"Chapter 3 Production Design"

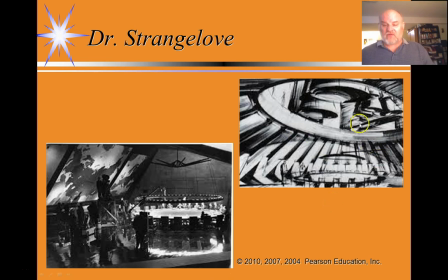what the film required from the script was an environment theoretically inside the Pentagon itself, called the War Room, where within a time of crisis or a time of national emergency,
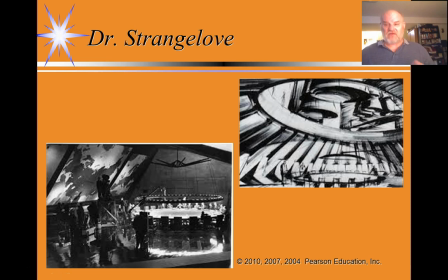that the president and all of the president's advisors could get together and determine how to deal with the emergency. So, based on those assumptions, Ken Adam designs what is now the famous War Room set.
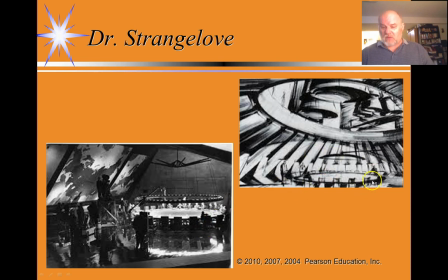And the War Room set has a round table, so all of the advisors and the president can communicate effectively with each other. a round ring of lights above the round table so that they can all see each other.
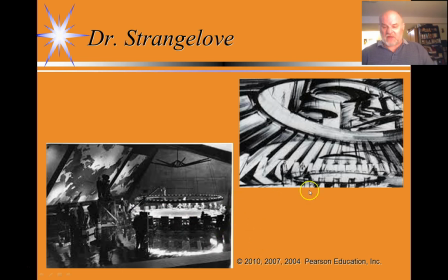Every seat, every position at the round table also has its own telephone so that anybody seated at the table can get any external information that they require. And here, a giant situation board of the world so that
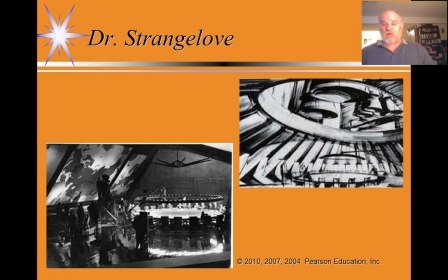anybody sitting at that table can look at this giant situation board of the world and understand the specifics of the crisis that is unfolding. So this is the set that Ken Adam designed for the War Room in Dr. Strangelove.
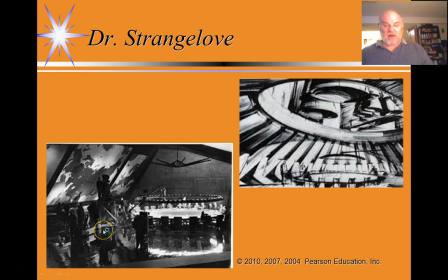And again, the set is functional in that all of the cameras, all of the cables, all of the lights, all of the microphones can be hidden while achieving this illusion of the War Room.
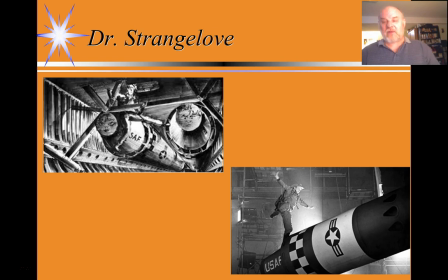Now, Ken Adam actually got into a little trouble on Dr. Strangelove because he had to design a set of a B-52 bomber and the bomb bay of a B-52 bomber. Now, as you're going to see in the film, for the exteriors of the
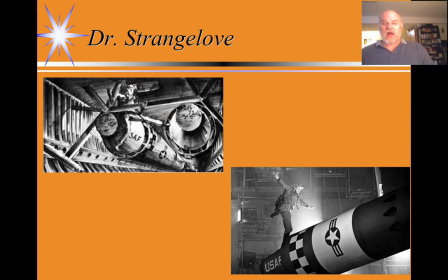B-52 bomber, an effect is used combining a technique called rear screen projection, which is a special effect we'll talk about in a few weeks, with a miniature model of the B-52 bomber itself. So Ken Adam uses miniatures in this exterior shot.
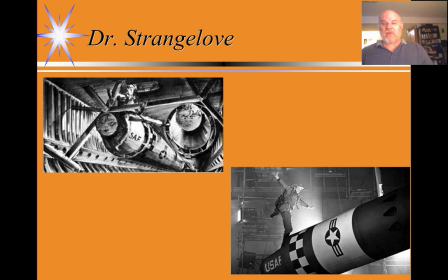In the interior shots, remember that a B-52 bomber at the time the film is made, 1964, is one of the most advanced pieces of military technology in the world,
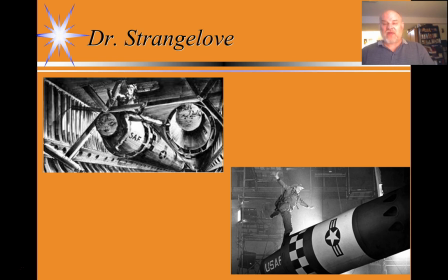and nobody wants anybody to have access to the interior of a B-52 bomber. So Adam had to guess, because the interior of a B-52 bomber is classified, nobody wants you to see what's in it,
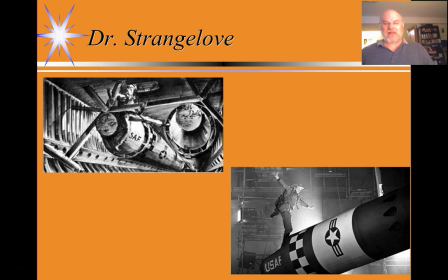Adam had to guess practically how a B-52 bomber would be laid out. So he did know that you need certain personnel aboard a bomber, so you need a pilot, a co-pilot, a navigator, bombardiers.
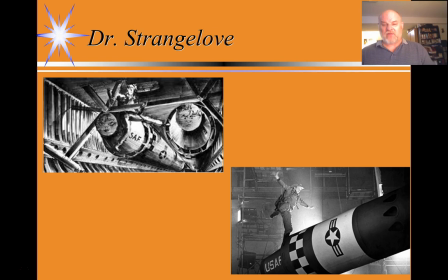You need several people interacting within a B-52 bomber, so the space would need to be, the bomber would need to appear to be realistically functional to accommodate that.
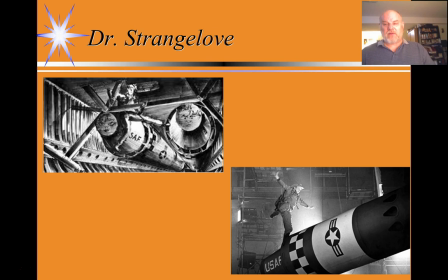And he knew that the bomber would have to have certain qualities as well. So the script demanded that the bomber be able to carry 2 nuclear weapons. It was well known that B-52s carried nuclear weapons, even though
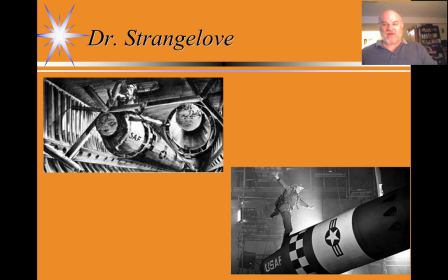nobody had actually seen the interior of one because that was classified. So Adam has to design a realistic bomb bay, a space that looks like it actually has nuclear weapons. So he didn't know what a B-52 looked like.
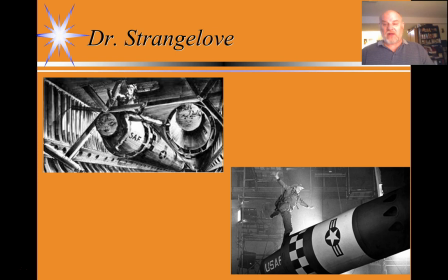He did know what earlier bombers used in the Second World War, B-29s, he knew what they looked like.
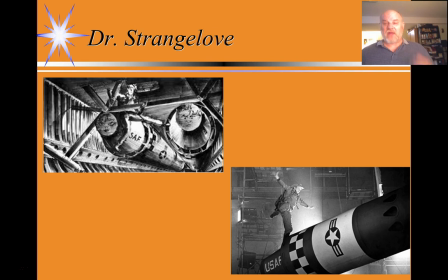So basically, he took all of these factors together, came up with his realistic design for what he felt was the interior of a B-52. Well, the filmmakers got contacted by, after the film was released,
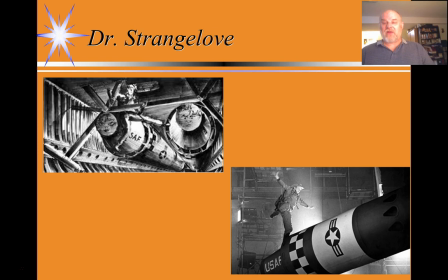the filmmakers were contacted by the State Department demanding to know how the hell Ken Adam got such a good look at the interior of a B-52 when the knowledge of the interior of a B-52 was classified.
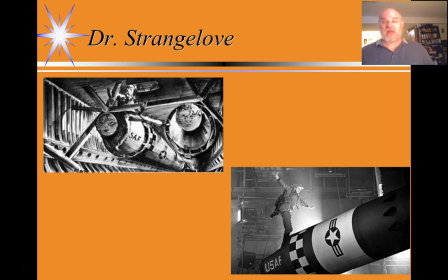The short answer was he didn't. He, through reasoning of what the functional space would have to be like and what little information he had about bombers in general, his design of the B-52 for the film is actually very close to the design of a real
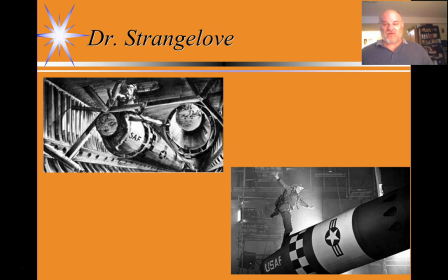B-52, and the State Department was concerned that spies may have actually gotten that information to him.
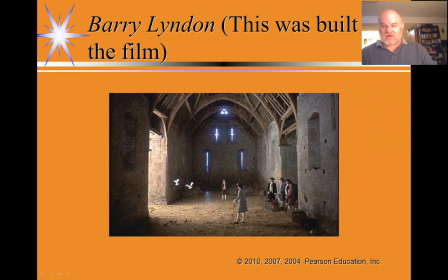Now, this is a set that is actually constructed for Stanley Kubrick's film.
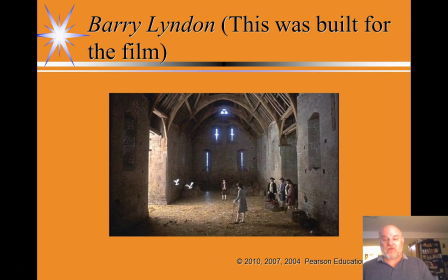Yes, Ken Adam worked with Stanley Kubrick very often. This is a set that's designed for Stanley Kubrick's film Barry Lyndon. Now, in Barry Lyndon, Kubrick wanted to create a film.
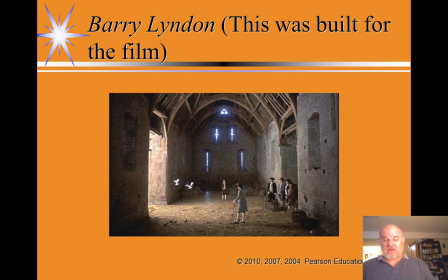It's set in the 18th century, so the 1700s. Kubrick wanted to create a film that really accurately duplicated the look of what it was like to live in the 18th century. In the 18th century, they didn't have electric lights,
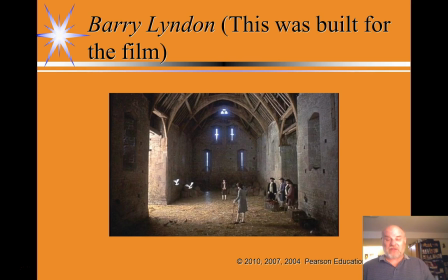so Kubrick actually used special lenses that would allow him to film indoors in candlelit conditions with a very, very shallow depth of field.
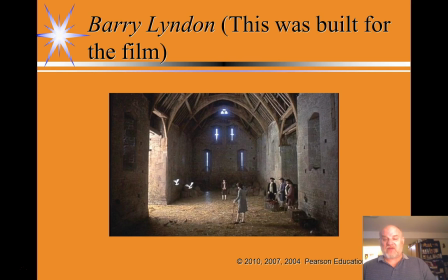So any interior sets that are used in the film have to do two things. They have to, firstly, look like they are authentically 18th century sets.
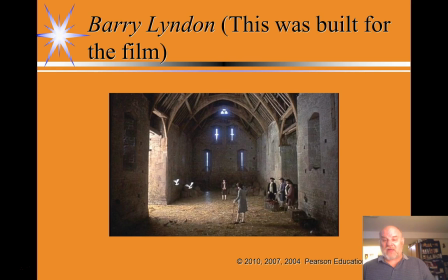Secondly, they have to somehow allow enough light in that images can actually be captured in the interior space. So Adam built this building for the film, so as you can see, the design of the building, very consistent with 18th century.
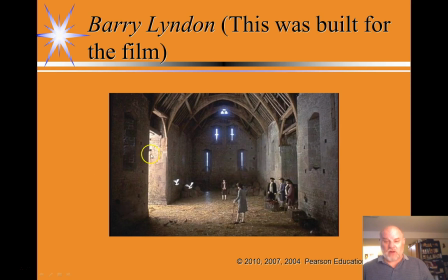You have the brick walls and the actual supports for the roof, the struts, are constructed of wood. The walls are constructed of brick. This is consistent with what we know of the 18th century.
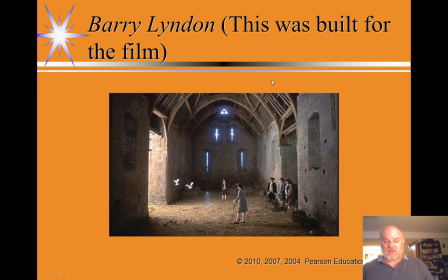Since this building is an outbuilding in a family estate, it has an earth floor, which is also consistent with what we know of the 18th century outbuildings in estates.
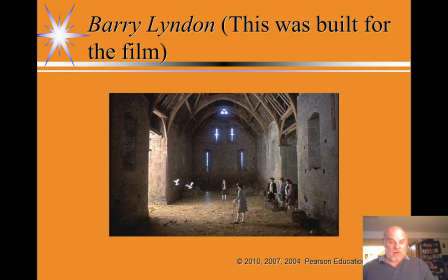They wouldn't bother to construct a wooden floor or a tiled floor. An earth floor would be absolutely fine, as the building was used as more of a storage or working space and not a living space.
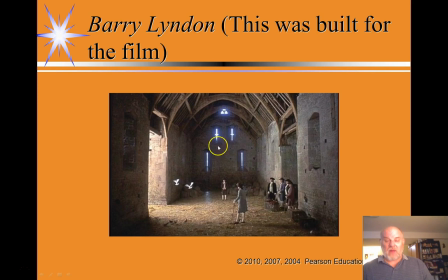But you have this large archway and these windows in the background, which are there to allow sufficient light into the set so that film can be captured. So, very functional set, but also very realistic looking set as well.
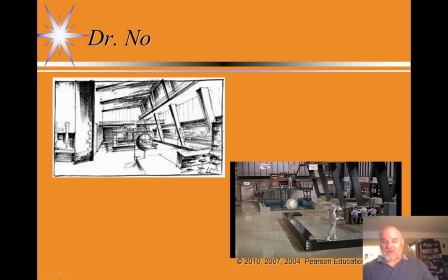Here is Ken Adams' set for Dr. No, the first James Bond film, and Adam again is tasked.
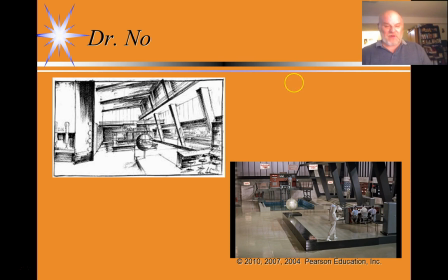Dr. No has built himself his own little nuclear power station, so Ken Adam and means to achieve world domination with it.